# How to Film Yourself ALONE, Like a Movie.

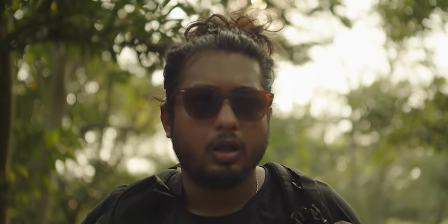4s
यही सब चल रहा था उस लड़के के दिमाग में
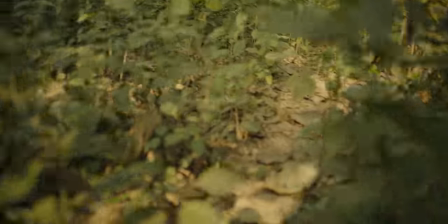7s
जब वो उबड़ खाबड़ रास्ते से जा रहा था एक लोकेशन पे शूट करने के लिए अकेले।
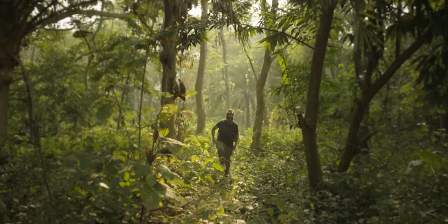14s
शूट टफ था क्योंकि ना तो सिर्फ सुपर सिनेमैटिक दिखाना था बट अपने
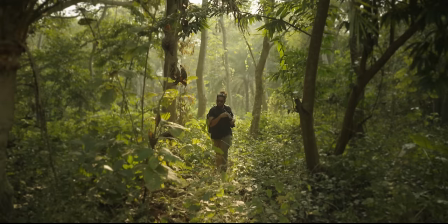19s
आप को भी फिल्म करना था जो दिखने में हैंड हेल्ड व्लॉग जैसा नहीं लगना चाहिए।
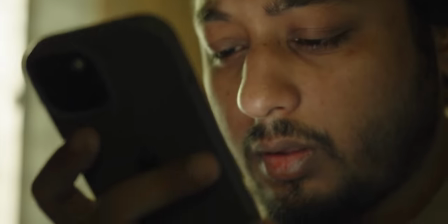23s
इसीलिए उसने पिछले दिन ही अपने एक दोस्त को ऑनलाइन देख के पूछा था, भाई कल मेरा एक बहुत इंपॉर्टेंट शूट है, अगर फ्री है तो बताना आ सकते है कि नहीं।
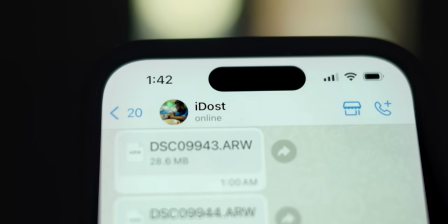31s
और पूछने की बाद ही कुछ ही सेकेंड में दोस्त ने अपनी औकात दिखा दी।
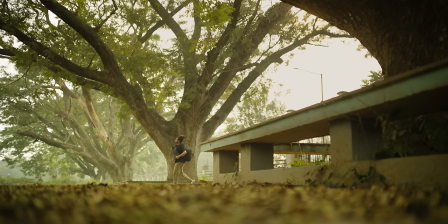38s
अब लोकेशन पे आके उसको समझ में आया
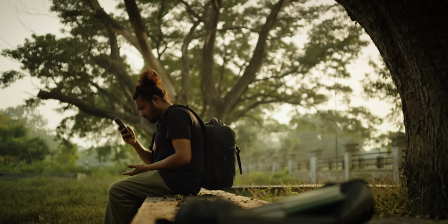44s
कि जो जो सोलो फिल्म मेकिंग हैक्स उसने देखा था सालों भर वो काम नहीं करेगा।
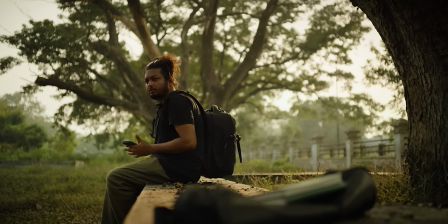50s
बट फॉर्चुनेटली उसने ये सेवरल टाइम्स ऑलरेडी किया हुआ था
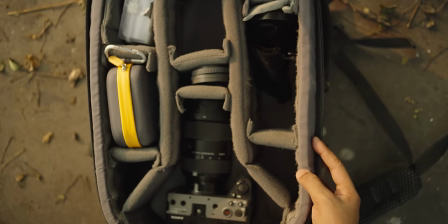58s
तो उसे पता था कि ही नीड्स टू फोकस ऑन जस्ट द मोस्ट इंपॉर्टेंट द कोर थिंग ओनली।
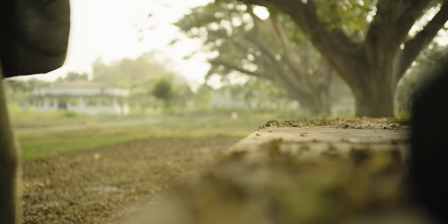64s
शूट को कॉम्प्लेक्स नहीं करना है जो वो अकेले से नहीं हो पाएगा।
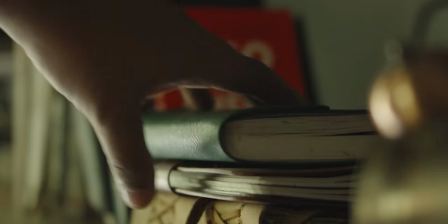67s
इसीलिए दोस्त के औकात देखने के बाद ही उसने प्लान कर लिया था कि एग्जैक्टली क्या क्या मेन चीजें उसे लेना है, द मस्ट हैव्स।
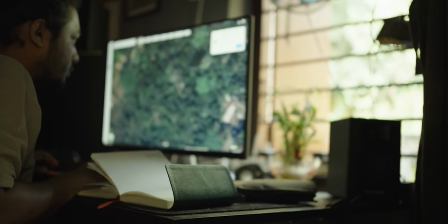74s
और स्क्रिप्टिंग के टाइम ही उसने फिक्स कर लिया था द एग्जैक्ट लोकेशंस जहाँ पे वो ऑलरेडी काफी
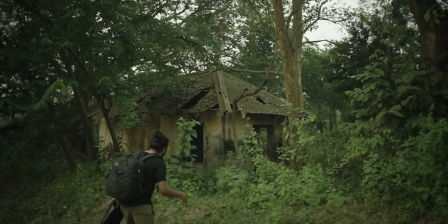79s
बार जा चुका है ताकि शूट डे पे खाली जगह ढूंढने में टाइम ना जाए, कपल्स की तरह।
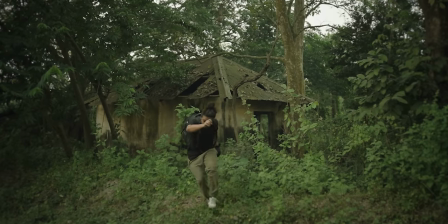84s
अवॉइडिंग रिस्की एडवेंचर्स फॉर श्योरिटी जो उसको पता था थैंक्स टू हिज मिडिल क्लास परवरिश।
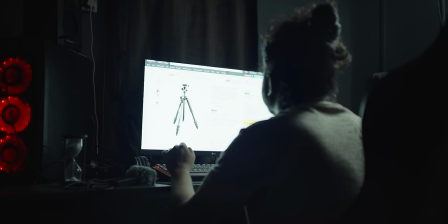89s
टाइम थोड़ा ज्यादा होता तो वो मच स्मॉलर ट्राइपॉड ही खरीद लेता क्योंकि उसे भी
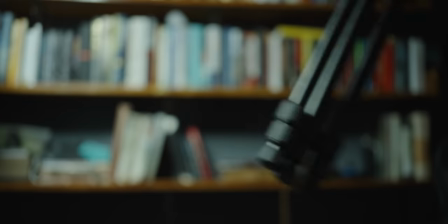94s
पता था ये तीन पैरों वाला ही उसका सबसे अच्छा दोस्त होने वाला है शूट में।
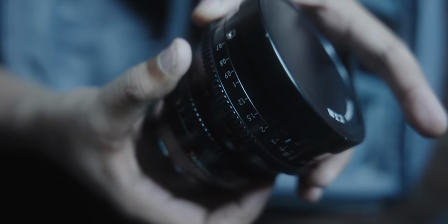99s
ऑटो फोकस लेंस ही सोलो शूट के लिए परफेक्ट है ये जान के भी उसने एक मैनुअल लेंस भी साथ में लिया था क्योंकि उसे पता था कुछ चीजें
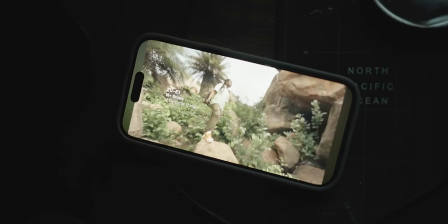106s
सैक्रिफाइस होने वाला है जैसे कॉम्प्लेक्स मूव्स या ट्रैकिंग शॉट्स जो एक्सेप्ट मान लेने में उसे ज्यादा टाइम नहीं लगा थैंक्स टू हिज मिडिल क्लास परवरिश।
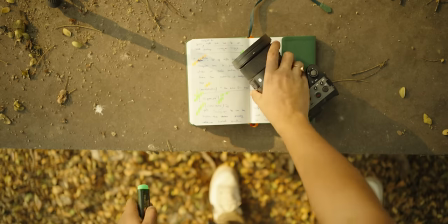115s
अब शूट के टाइम ही न्यू एग्जैक्टली कि ओनली एक ही चीज पे फोकस करना है, द सेफ सिनेमैटिक फ्रेमिंग्स।
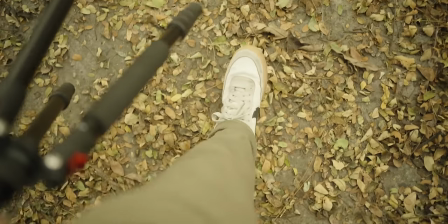124s
सेफ इसलिए क्योंकि कुछ टाइप के शॉट्स हमेशा हर जगह सिनेमैटिक लगता है दूसरे आदमी के बिना ही,
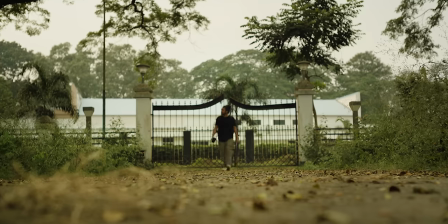130s
स्पेशली जहाँ पे टॉप मिनिमल नेगेटिव स्पेस ज्यादा हो, ग्राउंड में फोरग्राउंड सब्जेक्ट को लीड कर रहा हो जिसके लिए उसने मैनुअल फोकस यूज किया,
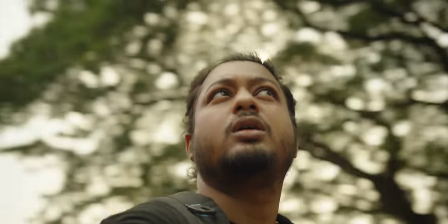137s
उस टाइप के शॉट्स। वो हैंडहेल्ड स्टाइल पे नहीं गया सिर्फ इसलिए नहीं कि एक ब्रांड इंटीग्रेशन शूट था बट
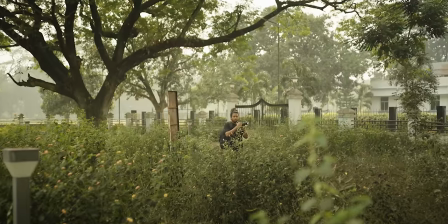143s
बिकॉज उसे सब कुछ मूवीज जैसा दिखाना था अकेले,
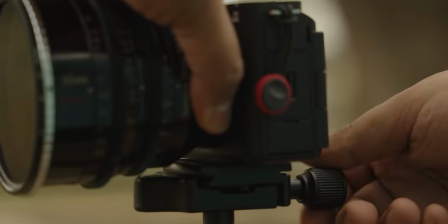147s
जिससे उसने रियलाइज किया ही नीड्स वेरिएशन एंड कॉन्ट्रास्ट जैसे फ्रेम्स एंड एंगल्स का एक्सट्रीम डिफरेंस।
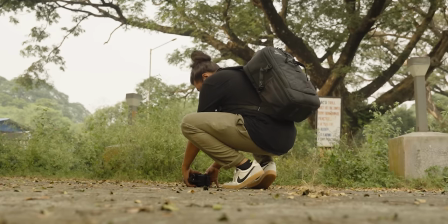156s
जैसे मेन लॉन्ग शॉट्स 4K स्टेबल इनके जूम एनिमेट करना पड़े थे एंड उसके एग्जैक्ट ऑपोजिट कॉन्ट्रास्ट के
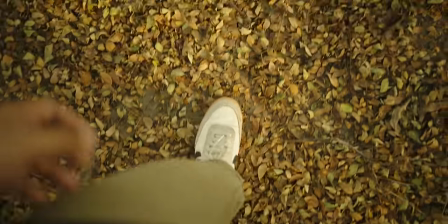163s
लिए मेनली बी रोल्स जो कॉन्टेक्स्ट के साथ जा रहा है फेस के बिना क्योंकि हर 10 सेकंड में फेस ना दिखे तो भी चलेगा।
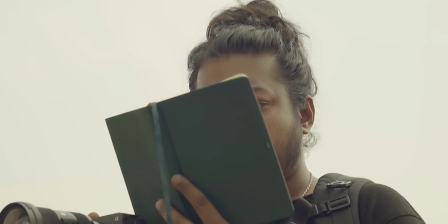169s
शूट गवर्नमेंट कैंपेन्स का नहीं था, इनफैक्ट ही न्यूज सोलो मूवीज टाइप के शूट पे कॉन्टेक्स्चुअल शूट ज्यादा हो तो इंटरेस्टिंग ज्यादा होता है,
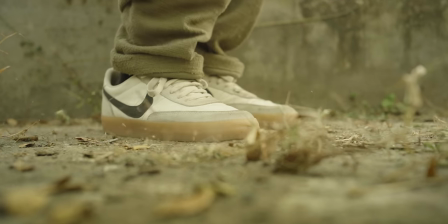178s
जो स्लो मोशन और नॉर्मल FPS के कॉन्ट्रास्ट के साथ हुआ तो सेफ होगा।
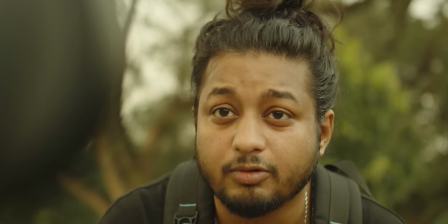182s
बट ये सारे कॉन्टेक्स्चुअल चीज वो मेन ए रोल्स के बाद में कर रहा था क्योंकि लास्ट दिन के प्लानिंग
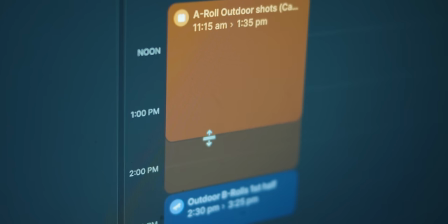188s
के टाइम ही न्यू कि टाइम ब्लॉकिंग इन सोलो फिल्मिंग इज टॉस जीतना, वेरी क्रूशियल फॉर द डे।
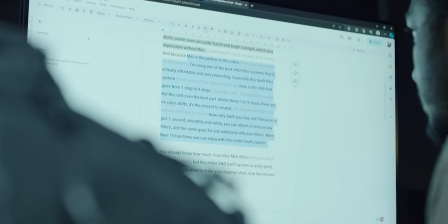194s
जितना भी बोलने वाला शॉट है अंदर बाहर वो उसका फर्स्ट प्रायोरिटी था टू फिनिश इन ए सिंगल फ्लो।
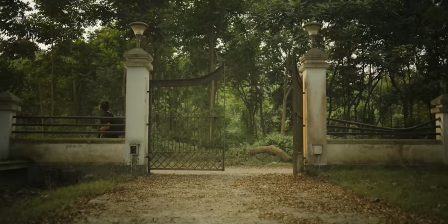199s
हाँ, वैरायटी के लिए बार बार फ्रेम या लोकेशंस चेंज करने में टाइम ना जाए इसीलिए ही प्लान्ड जो जो ए रोल्स एक सर्टेन लोकेशन पे होगा
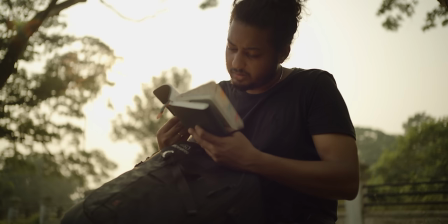208s
वो कलर्ड मार्कर से मार्क कर देना है स्क्रिप्ट में ताकि एक स्पॉट की सारे शॉट्स स्टोरी के आगे पीछे एक ही टाइम पे आ जाए और एडिट
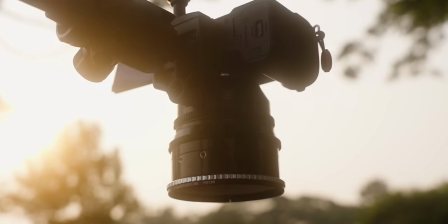216s
के बाद लोगों को वेरिएशंस भी दिखे और पता भी ना चले, जिससे उसे हर लोकेशंस पे क्रिएटिव शॉट्स लेने का टाइम भी मिले टॉप डाउन्स जैसे,
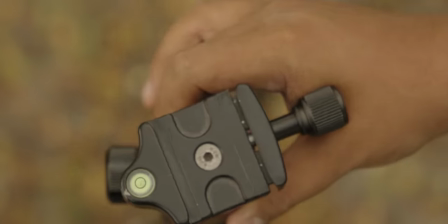223s
विच आर परफेक्ट फॉर ट्राइपॉड्स जहाँ दूसरों के हाथ ना हो तो भी चलेगा मोए।
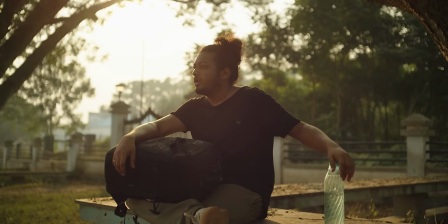229s
एंड आफ्टर अ लॉट ऑफ रिस्क जब फाइनली कम्प्लीट होने के बाद वो स्ट्रेस से थोड़ा बाहर आ ही रहा था सडनली एक नोटिफिकेशन।